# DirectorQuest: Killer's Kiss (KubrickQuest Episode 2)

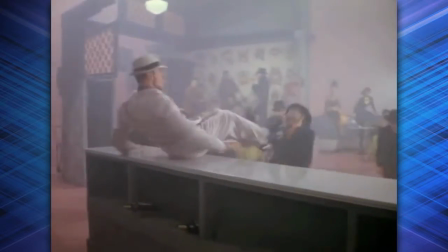484s
When a broad Hollywood musical has more convincing fights between its hard-boiled protagonist and gangster villains,
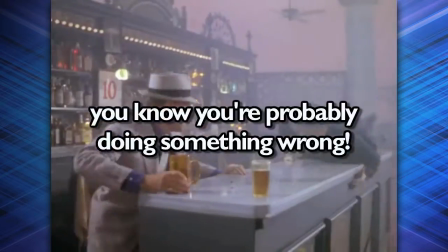491s
you know you're probably doing something wrong. All that said, the thing that's dragging this film down the most, though, has got to be the dubbing.
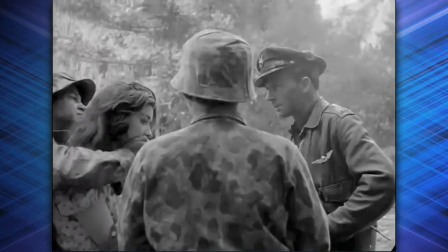504s
Like Fear and Desire, the entire film was post-dubbed. No on-set sound ended up being used.
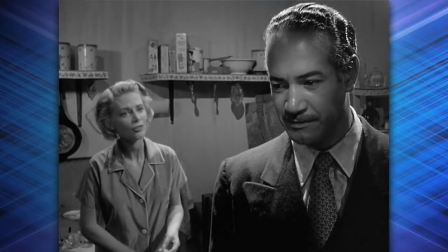509s
But Killer's Kiss ends up even worse for wear than that film did. There are loads of instances of lip movements that don't really match the spoken dialogue.
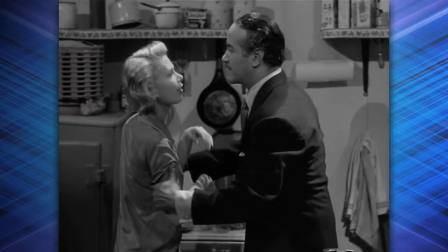518s If only you could know how alone and worthless I feel. I didn't even know you had any feelings.
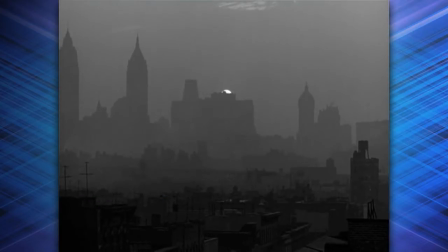523s Oh, you foolish girl.
Many of the performances are flat and rushed.
But she agreed to come out to Seattle with me. I should have had sense enough, though, to know that it was no good, and she was so scared she'd grab at anything.
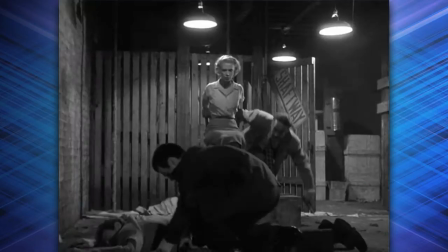536s But I was kidding myself, and all I could think of was how much I wanted her.
And due to Kane refusing to spend another second on the project once filming wrapped,
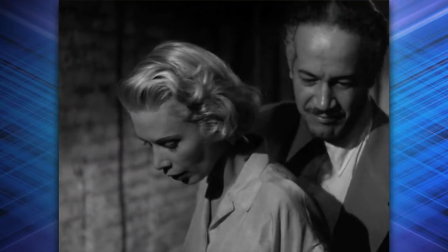544s
her entire role was redubbed by Peggy Lobin, whose vocal delivery doesn't mesh well with Kane's expressions and body language.
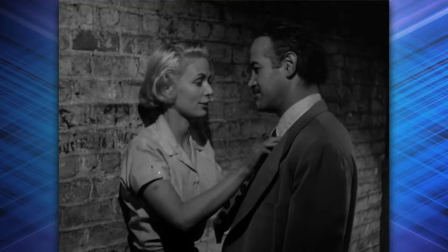552s "Listen, Finn. Don't kill me. I don't want to die. I'll do anything you say.
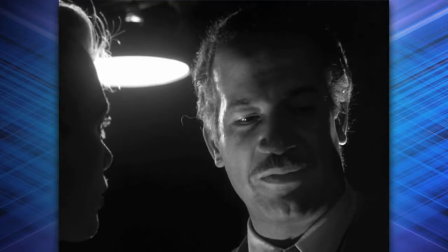559s Anything." "You love him, though, don't you?" "I don't know.
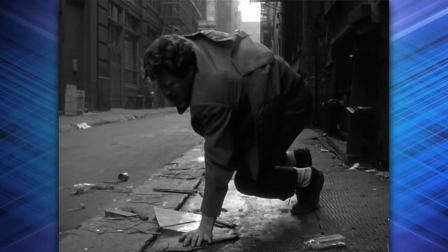565s I don't think so."
On top of all that, all the sound effects were cut in personally by Kubrick himself, which is major respect points for the amount of effort that took,
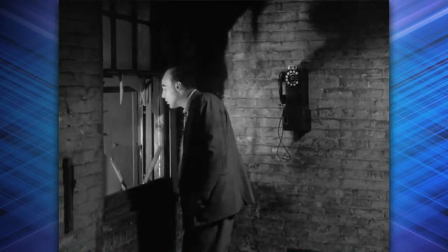575s
but there are many times when effects like footsteps or punches or crashes are
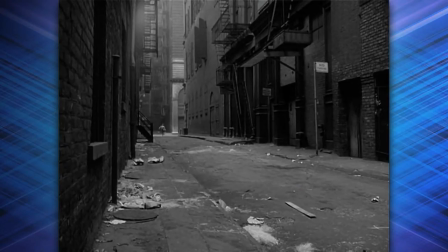581s
so cheap sounding or badly mixed or artificially spaced out that it becomes
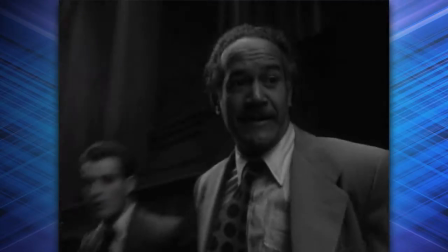585s
a point of distraction.
"He went down there.
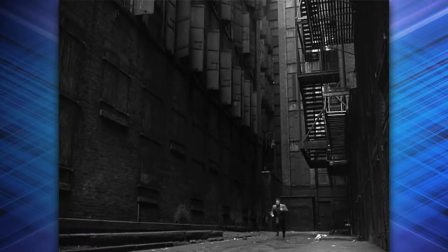593s Hey,
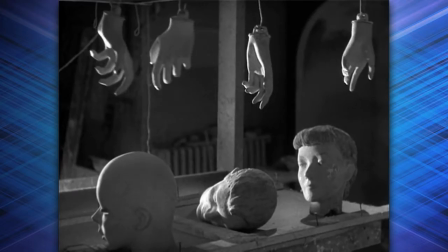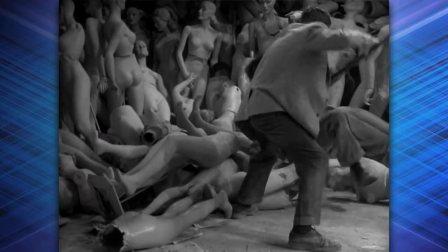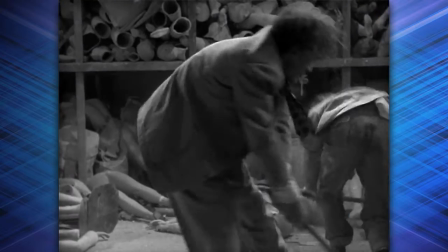608s
real talk,
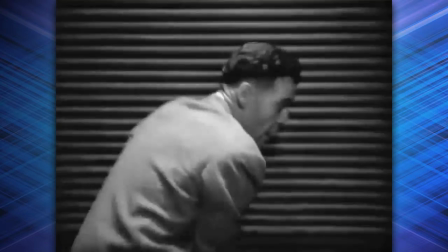609s
a big part of what makes noir films work is that for all their hard-boiled clichés and stylized cinematography,
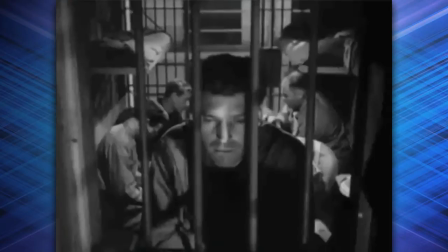618s
there is something genuine in the weary,
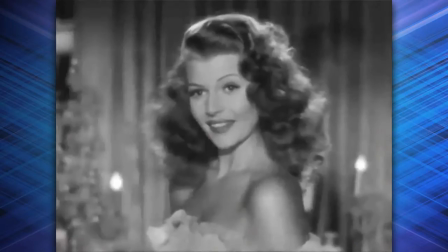621s
hardened performances of the actors that taps into the very real feelings of depression and frustration that many American people felt after the war.
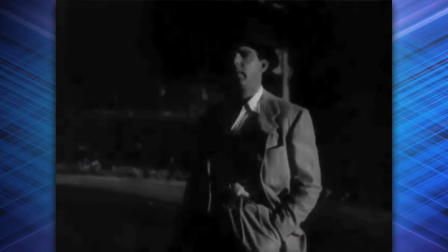630s And yet, Keyes, as I was walking down the street to the drugstore, suddenly it came over me that everything would go wrong.
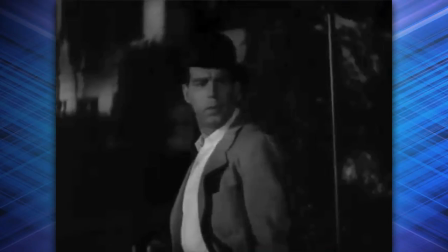637s I couldn't hear my own footsteps.
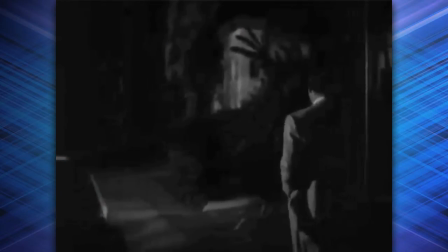643s It was the walk of a dead man.
Killer's Kiss lacks that genuineness.
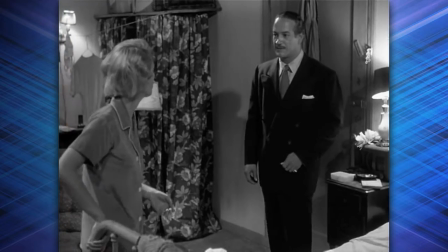648s
Whatever the reasons for it, the actors and sound effects in the movie are very fake.
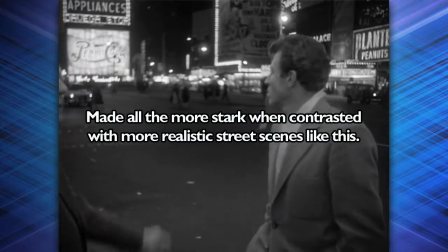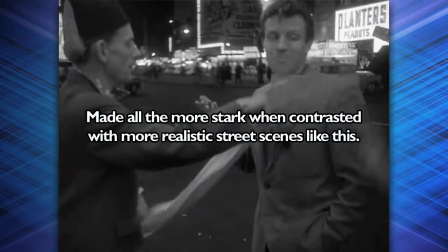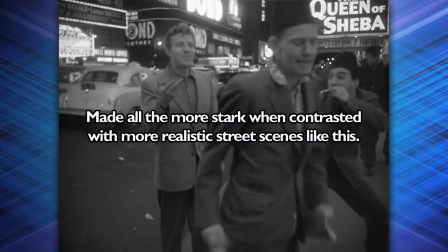666s Give me back the cigar.
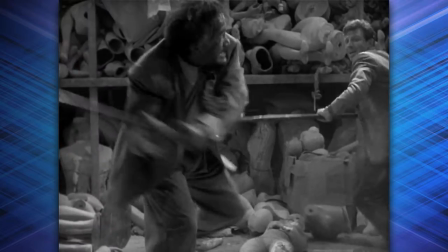669s
And that, combined with some of the other amateurish moments, is what most contributes to its failure as a serious piece of cinema.
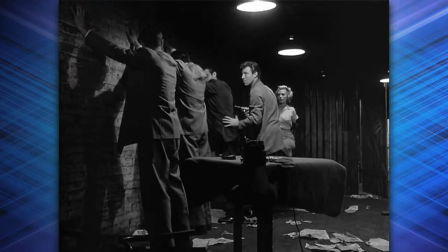677s
Had Kubrick been able to pay proper sound people to, I don't know, help him energize and direct actors during dubbing,
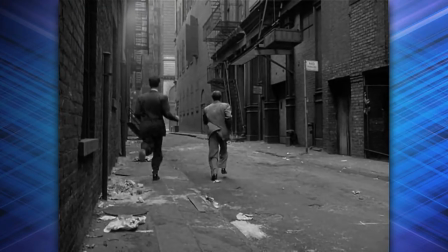684s
or spread out the work of cutting in effects and whatnot, then maybe this issue might not have flared up as badly as it does.
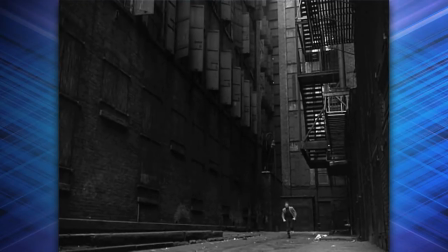691s
As it stands, well, there you go. There would be more money for his upcoming projects, at least. United Artists bought Killer's Kiss for $75,000, which was just enough to cover production costs and pay back delayed salaries to everyone that Kubrick had promised money to. The finished film was, again, a major disappointment to Kubrick in hindsight, who later said, "While Fear and Desire had been a serious effort and aptly done,
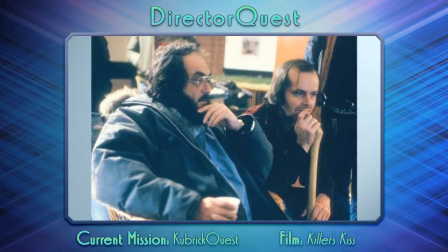718s
Killer's Kiss proved, I think, to be a frivolous effort done with conceivably more expertise,
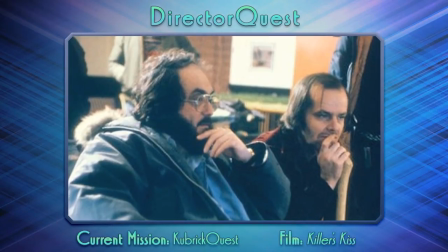723s
though still down in the student level of filmmaking." It's my Kubrick impression, I hope you'll...